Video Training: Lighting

Have you ever wondered why no matter how much money you spend on your camera and accessories, your shots just don't look good? Well, today we're going to talk about that. My name is David. I'm a team leader at Persona Media Company, and I want to talk to you today about lighting. Now, we're out in my garage because it's a really interesting place to talk about this. Areas with great lighting, like the one I'm in right now, and we have areas with very poor lighting as well. And so we're going to talk about what the things are that we're looking for in lighting and why it's so important. So right now, my lighting is pretty good, and I'll show you why.
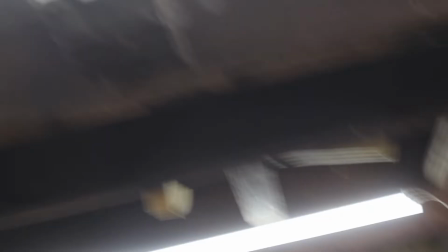Picking up this camera, I'm going to give you a shot of the ceiling.
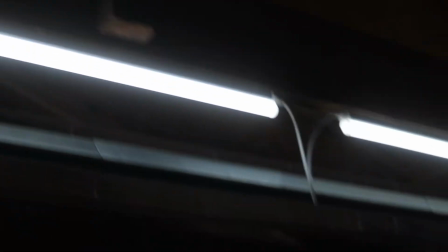And just notice that we have LED lights all over the place.
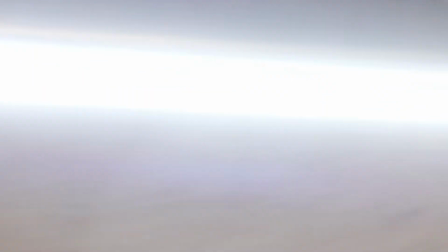In fact, there are 12 of them right over my head.
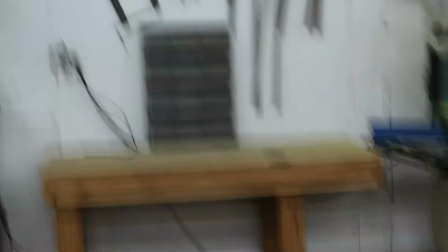So, good overhead lighting can help, but it can also sometimes be a problem.
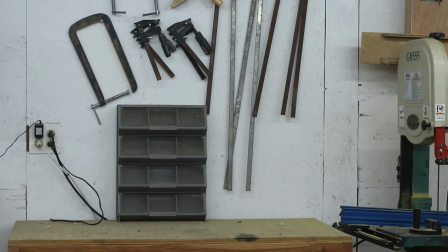So the next thing we're going to do is turn that lighting off and see what it looks like.
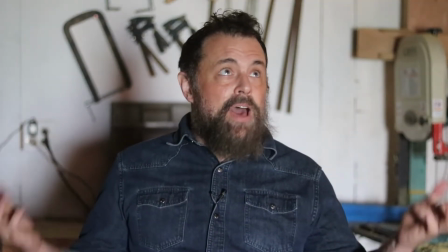So that was good lighting, and this is about as bad as I can get without really trying.
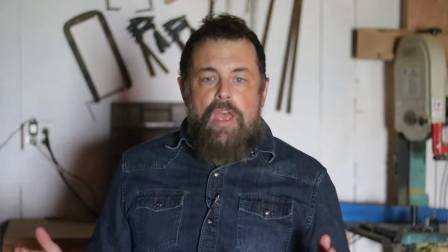I've got all the lights turned off, but there is a window right there.
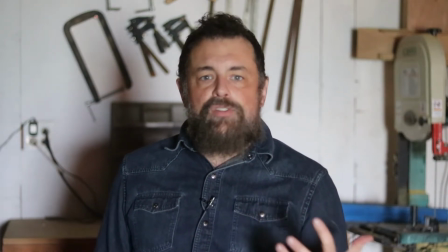And so it's illuminating the room, and it's providing kind of a dramatic look where you see shadows and you see light.
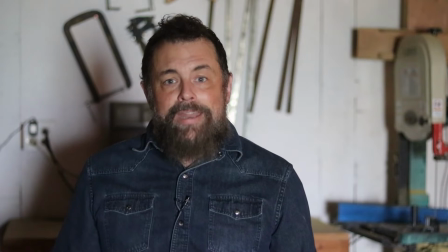The camera is compensating for the low light a little bit, but watch what happens if I turn on just one light at the right angle.
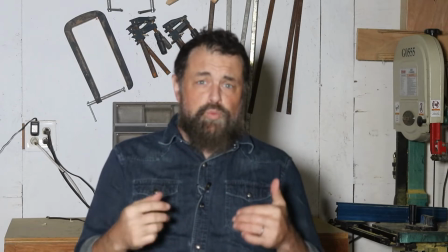So here's one light pretty much right behind the camera, directly in front of me.
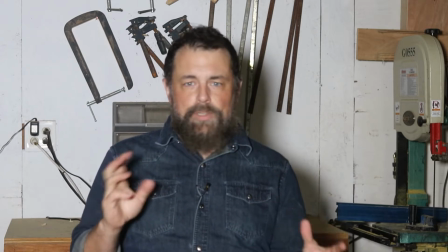Now, when most people get a ring light or some other accessory light, this is where they put it.
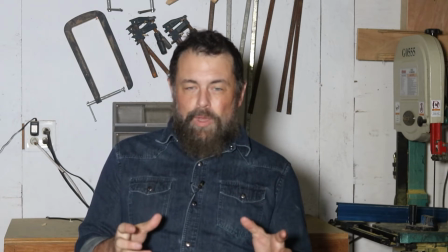But that's not what they do in Hollywood. Let me show you an effect called key lighting.
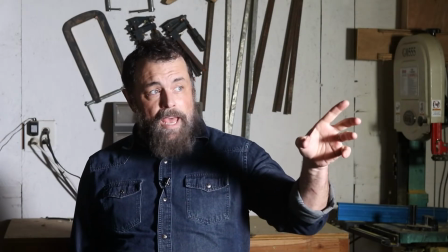And there we go. So just to my left, we have what we're calling a key light.
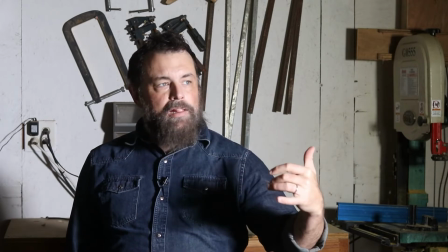And it's the primary light that we're using to light the subject,
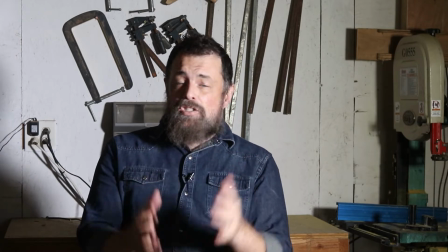which in this case is going to be you, but it's generally complemented by one or two other lights.
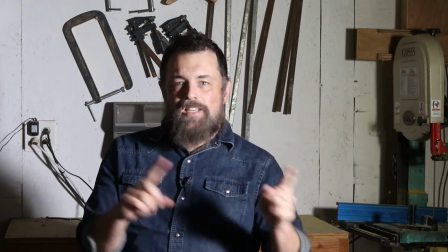So the next one that we're going to look at is going to go on the other side to complement that.
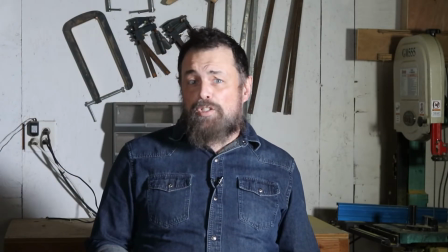So now to my right, we've added what's called in the film industry a fill light.
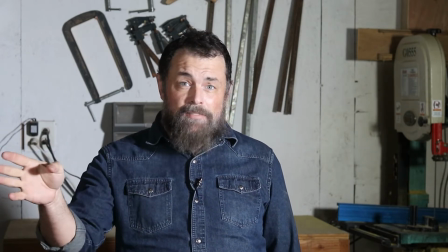And what it's doing is filling out some of the shadows on this side of my face. It's not nearly as bright as my key light,
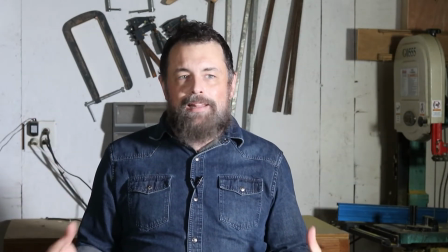but it does help to add some detail and not make it look so overly dramatic, if you know what I mean.
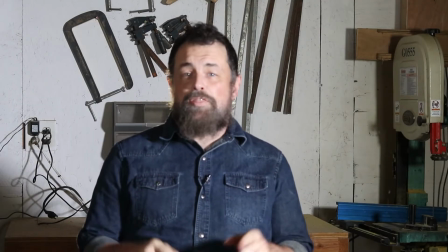But we're still missing something. So the third light we're going to talk about is called a backlight or a hair light.
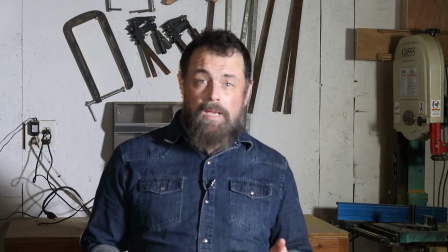And what it's doing is creating separation between me and my background to give it more of a 3D effect.
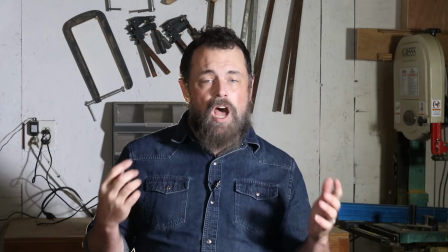That's actually pretty important because if we're just up against a wall, it can look like a mugshot.
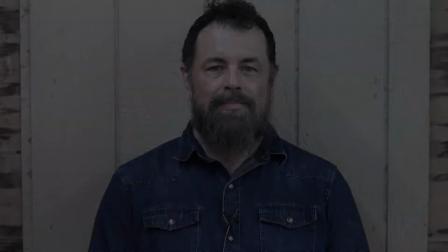Let me show you what that looks like. Does this look familiar?
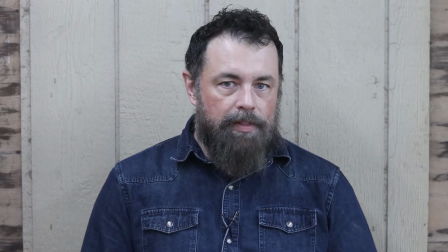I see this much more often than I'd like to admit, and it's normal.
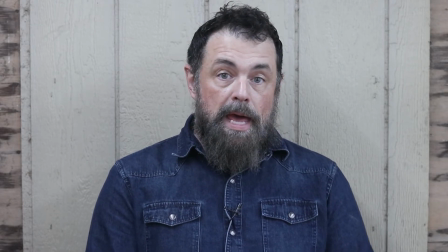Most of us have small offices, especially when we're working from home, and so there's no choice but to put a wall right back behind us.
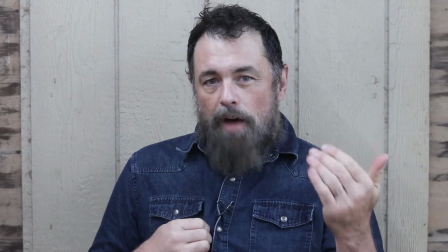But if there's any way to avoid that, it is often preferable, even if the background isn't quite as nice.
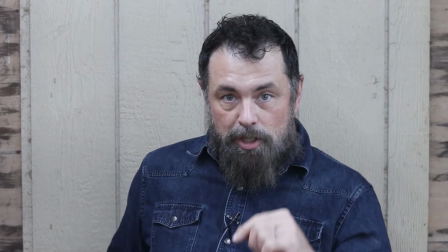Let me show you that.
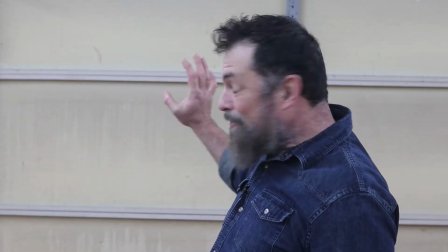So here's me in front of a dirty garage door, but in this case, I have 6 or 7 feet behind me, and it really makes all the difference.
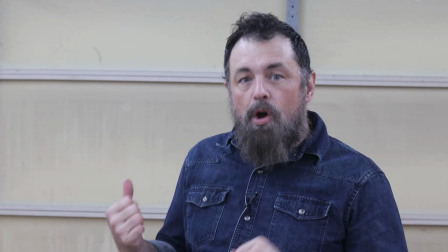So which do you like better, this or the previous shot against the wall?
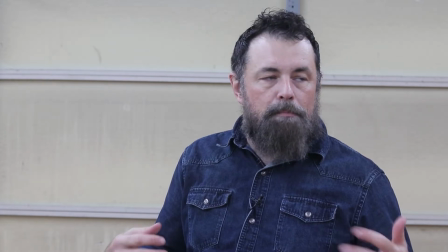Personally, I think up against the wall makes me look like I'm having my picture taken in a lineup for a mug shot, but to each his own.
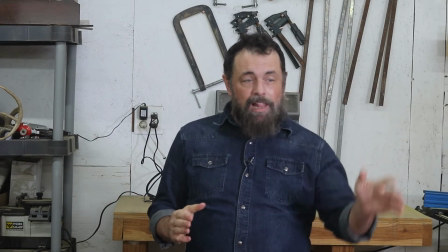Okay, finally, let's go back to this. Now this looks pretty good. I've got my key light, my fill light, I've got my hair light, and I've got my overhead lighting.
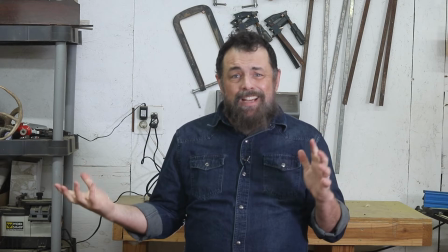So nothing to complain about, except I can't really do much with it.
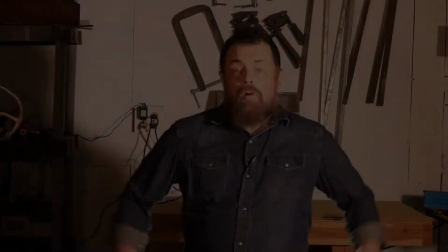Unless, okay, so what changed?
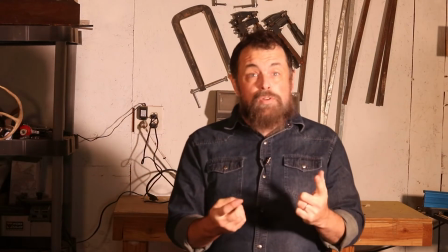I turned off the overhead lights because I can't change the color temperature of those, and I set my other lights to a warmer setting.
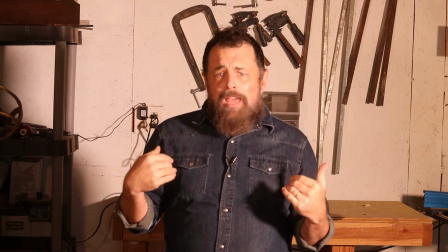Now again, I can't do anything with that backlight, but all it's doing is separating me from the background.